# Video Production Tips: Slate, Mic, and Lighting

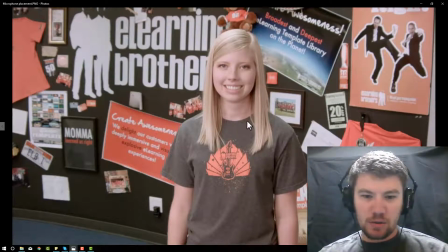If you do it interior, you'll usually clip it on to the shirt right around here or here and then run that cable down to a wireless antenna, a broadcaster, down on their hip that'll go to a receiver,
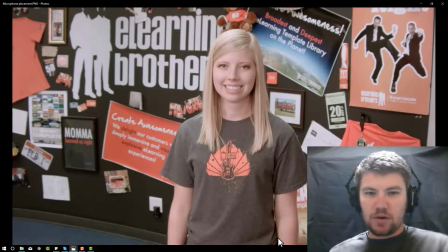and that receiver will go into your mixer, your recorder. What we did here was a small boom. We used one of the Zoom H4Ns, and we put it on a boom pole,
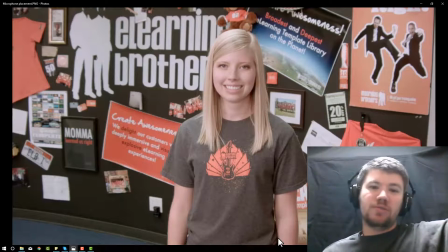and then we actually wired that H4N straight from the microphone down the boom pole and then into the camera, so we didn't have to worry about syncing. There were a few shots that we shot where we had the microphone separate from the camera so that we did sync them, but most of the time I don't like to sync.
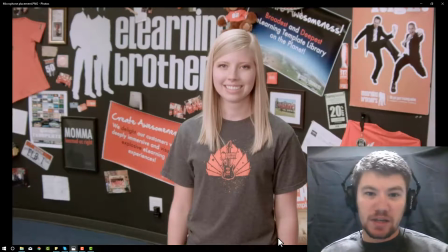It adds a little bit of an extra step, so if I can avoid it, I do when it comes to syncing. But that microphone is just out of frame up above her head. It's up here. And a few times we had to do new takes because while she was moving, the microphone would dip down. Taylor, our boom operator, is holding that boom pole, and it's pretty heavy.
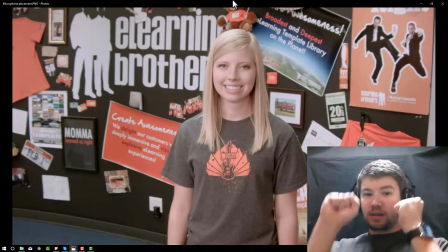It gets pretty heavy, and every once in a while it'll dip down in front of her, and you have to take it again.
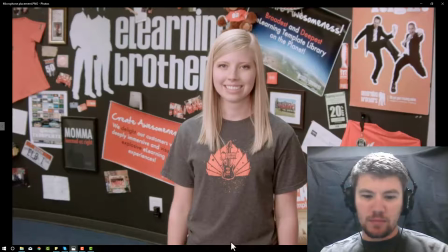Depending on your shot, you may want that microphone to be above, you may want that microphone to be below or off to the side, as long as it's pointing at their face and you get a good sound. Taylor, when he's holding the microphone, and you can see in this picture actually,
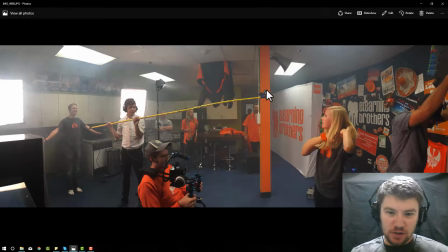he's making sure that everything that comes into the microphone sounds good. So you can see here there's let's zoom in a little bit and take a look.
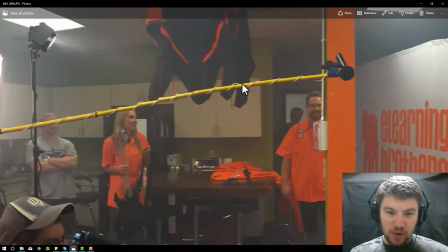So here's our H4N strapped into a boom pole, and it wraps around so that it doesn't bump on the pole and make a loud noise.
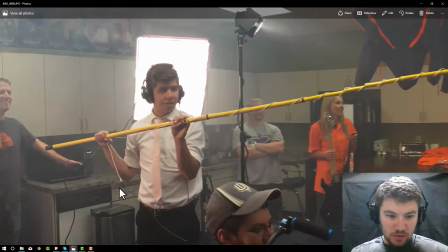Comes down the pole and then transfers over to this and into my camera.
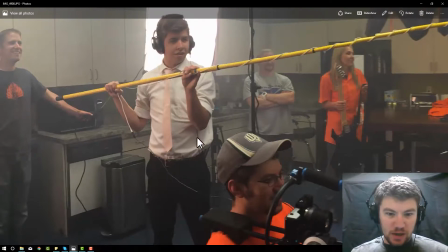Then you can also see that he's wearing headphones. That headphone wire is coming down and also into the camera.
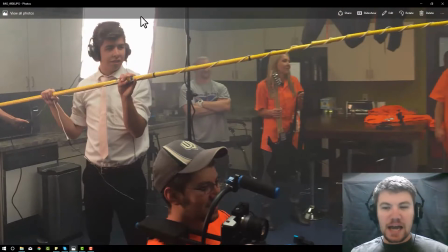So he is hearing exactly what the microphone is sounding like.
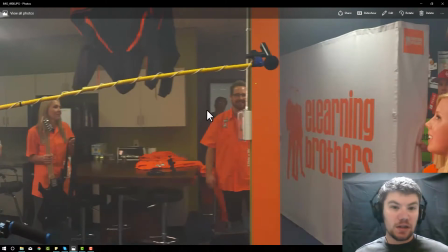So he knows if it was too quiet. He knows if he can hear someone rustling in a different area, opening a candy wrapper, or talking too loud.
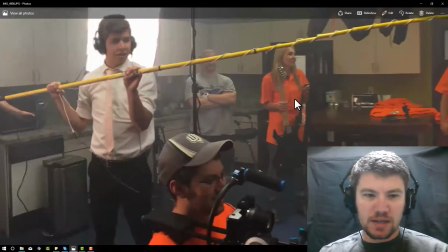He can hear that from this microphone because he is monitoring it live as it's happening.
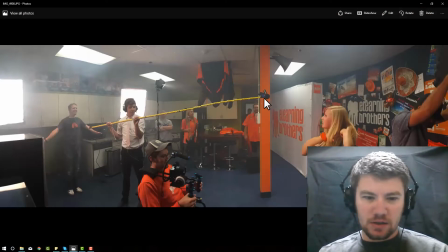And so that's how we were able to get quality sound. You can see that he's holding it up, and that pole is pretty long.
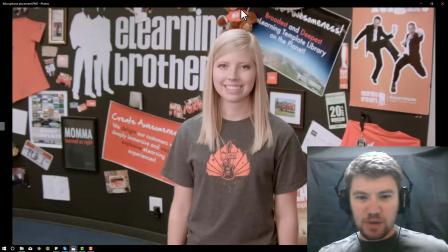So the further out you go, the heavier it is. And so microphone placement is important. The next thing we want to talk about is lighting. Lighting is looking pretty good here. It's not exactly even. On this side, looks like she's not quite twice as bright as this side.
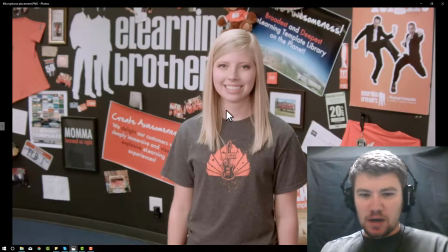But I mean, this side is obviously dimmer. That's a technique in 3-point lighting. It helps her look more interesting, not as flat. So we have a light here on her face, and we also have a light here, but this light is further away.
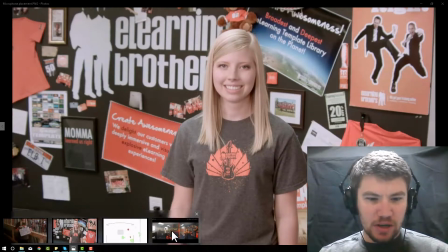If we go back to this picture, you can kind of see that. This is a 360 picture.
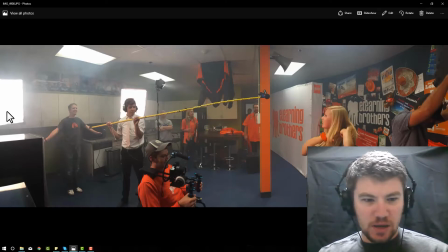So this light is fairly close to her, and this one is jammed way back in the corner, and it's not as bright right on her.
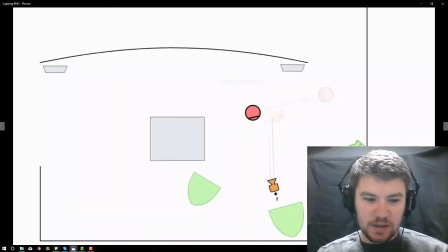If we go to this picture, it shows you the exact lighting of this frame because she walked.
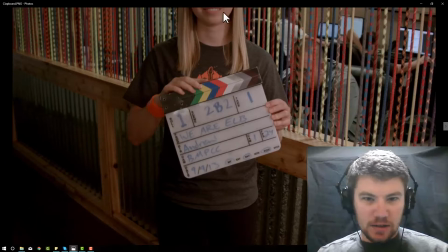So she walks from here, and you can see that this lighting is pretty heavy on her right side and not on her left.
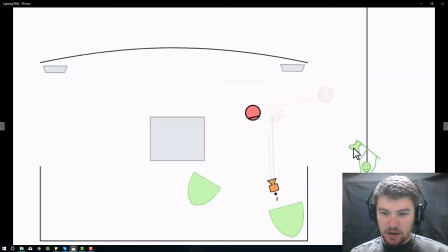That's because we are in this position. She's standing right here. This light is shining on her face, and this one is gently bleeding onto her. So it's not as great as it is here, but it is still interesting. It's a little heavy on the one side. By the time she gets in here, again, back to this lighting diagram, this one is closer,
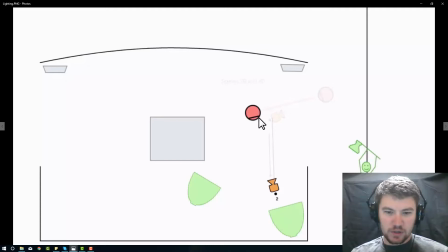so it's a little brighter, and this one's further away, and it's a little more gentle. And so it gives her a nice wrap around on her face.
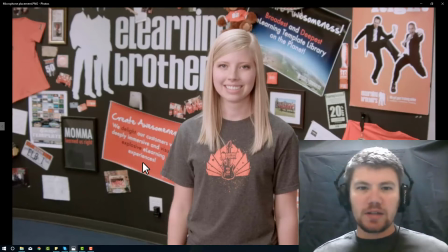3-point lighting is extremely important. You want to have a bright light, or your key light, on one side.
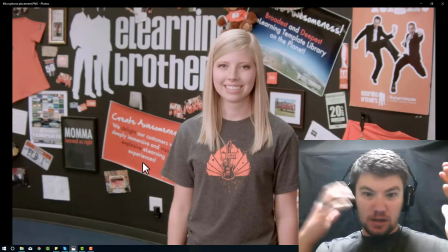You want to have a not quite as bright light on the other side, so it creates some three-dimensionalism with the brightness and non-brightness.
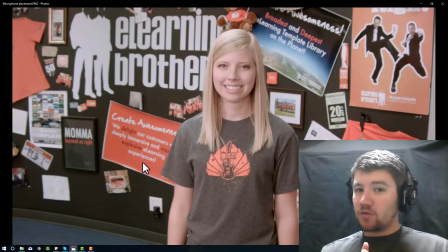And then you want a third light that's either going to light up your backdrop so that they stick out from that backdrop, or it's going to shine on them and make a little hair light that lights up the back of their hair and gives them kind of an edge glow around the edge of their head. That's 3-point lighting.